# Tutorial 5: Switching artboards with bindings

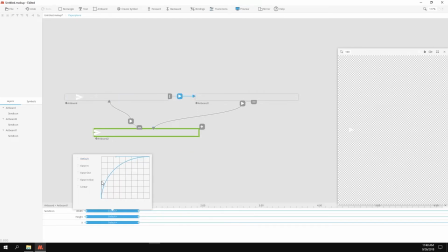The default transition was all about easing out the animation. The second transition had to instantly move the paper plane to the other side of the symbol, so I zeroed out all the keyframes. And the third transition was all about easy in and out.
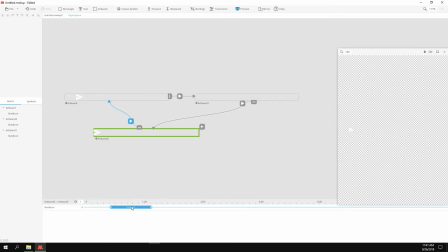And also I moved the beginning of the transition because I wanted it to have a delay in regards to other animation that will happen in the main view.
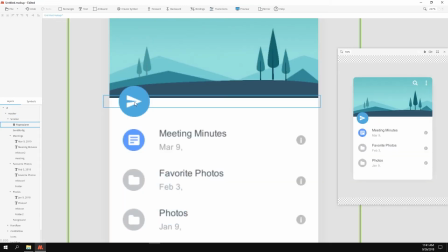I corrected the anchor point of the paper plane, cause it always gets messed up after resizing the symbol's artboard.
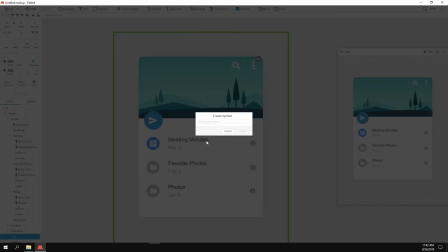And converted the top icons to a symbol as well. It will serve as a trigger to jump to another artboard later on.
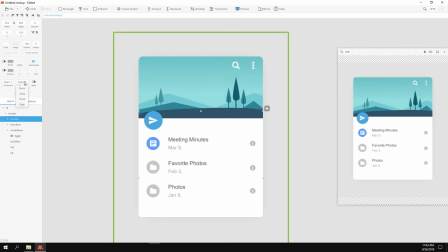Select the scroll group and apply the vertical scroll to it. Then edit those bindings.
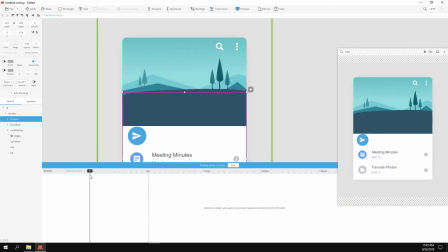Move the timeline approximately minus 100 pixels,
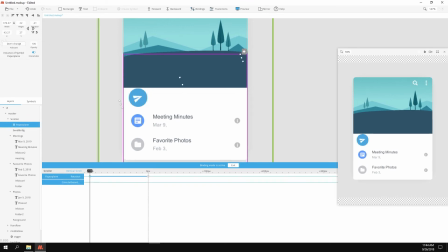select the paper plane and rotate it to somewhat minus 30 degrees. Great. Now adjust the mountains to create the parallax effect.
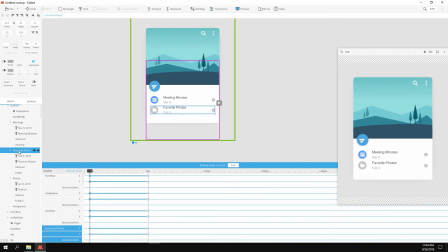With the info blocks, do the opposite, stack them to each other. This will create a spring effect.
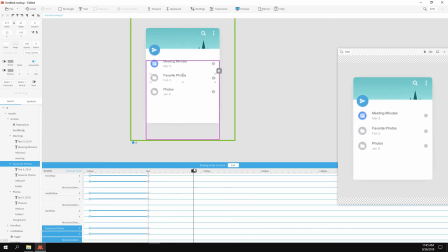Once it's done, scroll to the other side of the timeline and create the reverse version of what we've just did before. Info blocks get stretched and the mountains get stacked. Now let's trigger the paper plane animation.
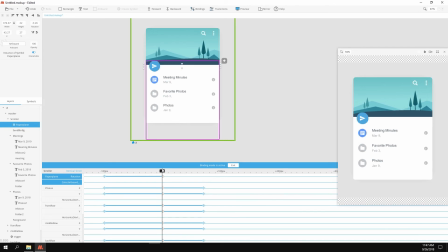Select the paper plane, go to minus 1 pixel and select artboard from the list.
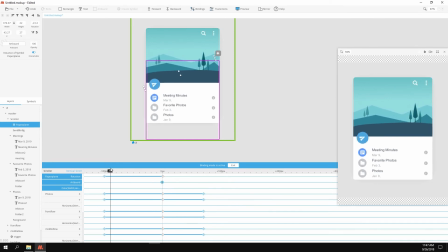Go to minus 80 pixels and select artboard 1.
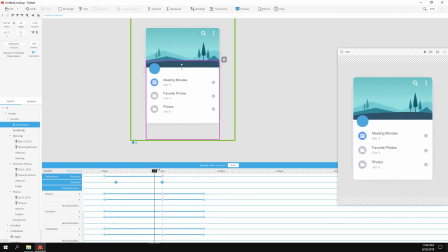Now look what's happening. The paper plane will fly out as soon as we get minus 80 pixels.
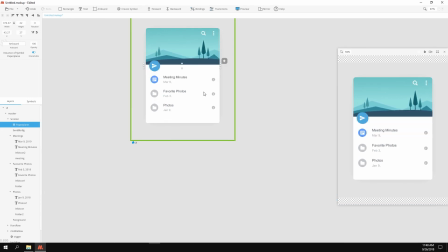Cool. Exit the bindings for a sec. Now let's edit the trigger symbol we've created earlier.
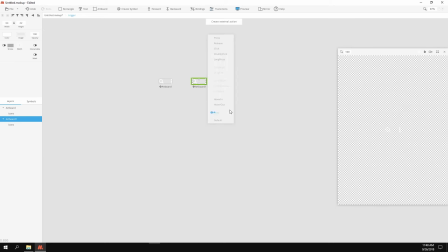Get inside, duplicate its artboard, select the second one and create an auto action and drag it to the top to make it external.
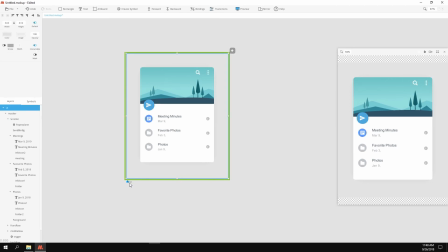Exit to main view. Now duplicate the main artboard.
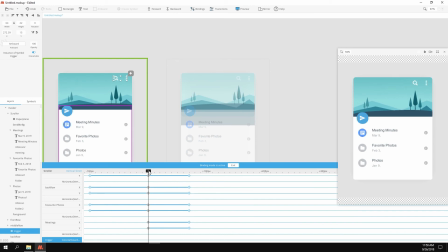Return to bindings editor, go to minus 1 pixel, select our trigger and select artboard.
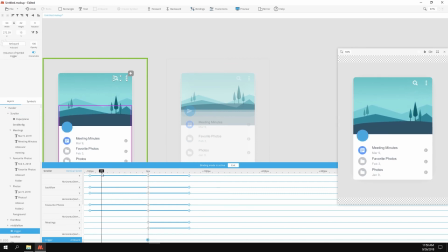Then go to minus 80 pixels and select artboard 1.
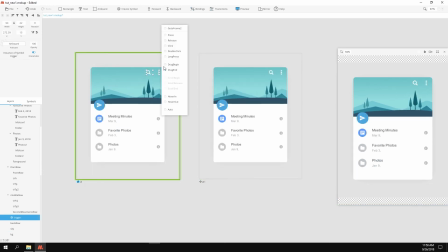Exit the bindings editor. Now select the trigger symbol and drag that external action to the second artboard. Go to the second artboard, select the scroller group and uncheck the scroller functionality.
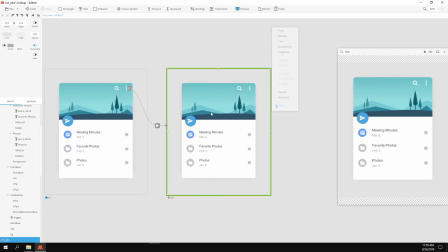Select this artboard and create an auto action to the first one. Now let's check what we got so far.
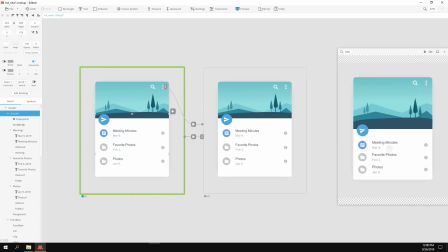All the bindings are correct, so let's see. Everything works just as expected.
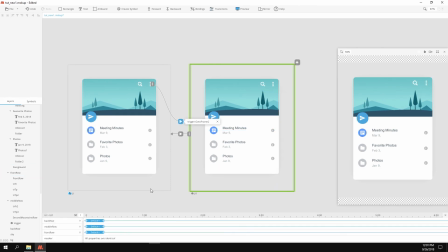I also went an extra round and moved the mountains in the second artboard 1 pixel each, just to get them into the transition editor, then adjusted the movement curve to have this overshoot. This will make a little bounce, just to add that extra animation in the prototype.
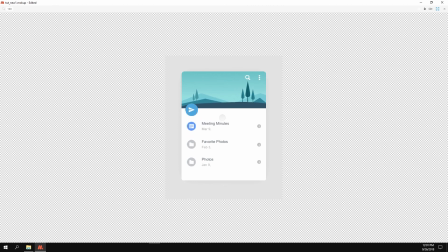Great, you made it to the end of the video. As always, thanks for watching. I hope you had a really good time while working in Mokup. See you in other videos.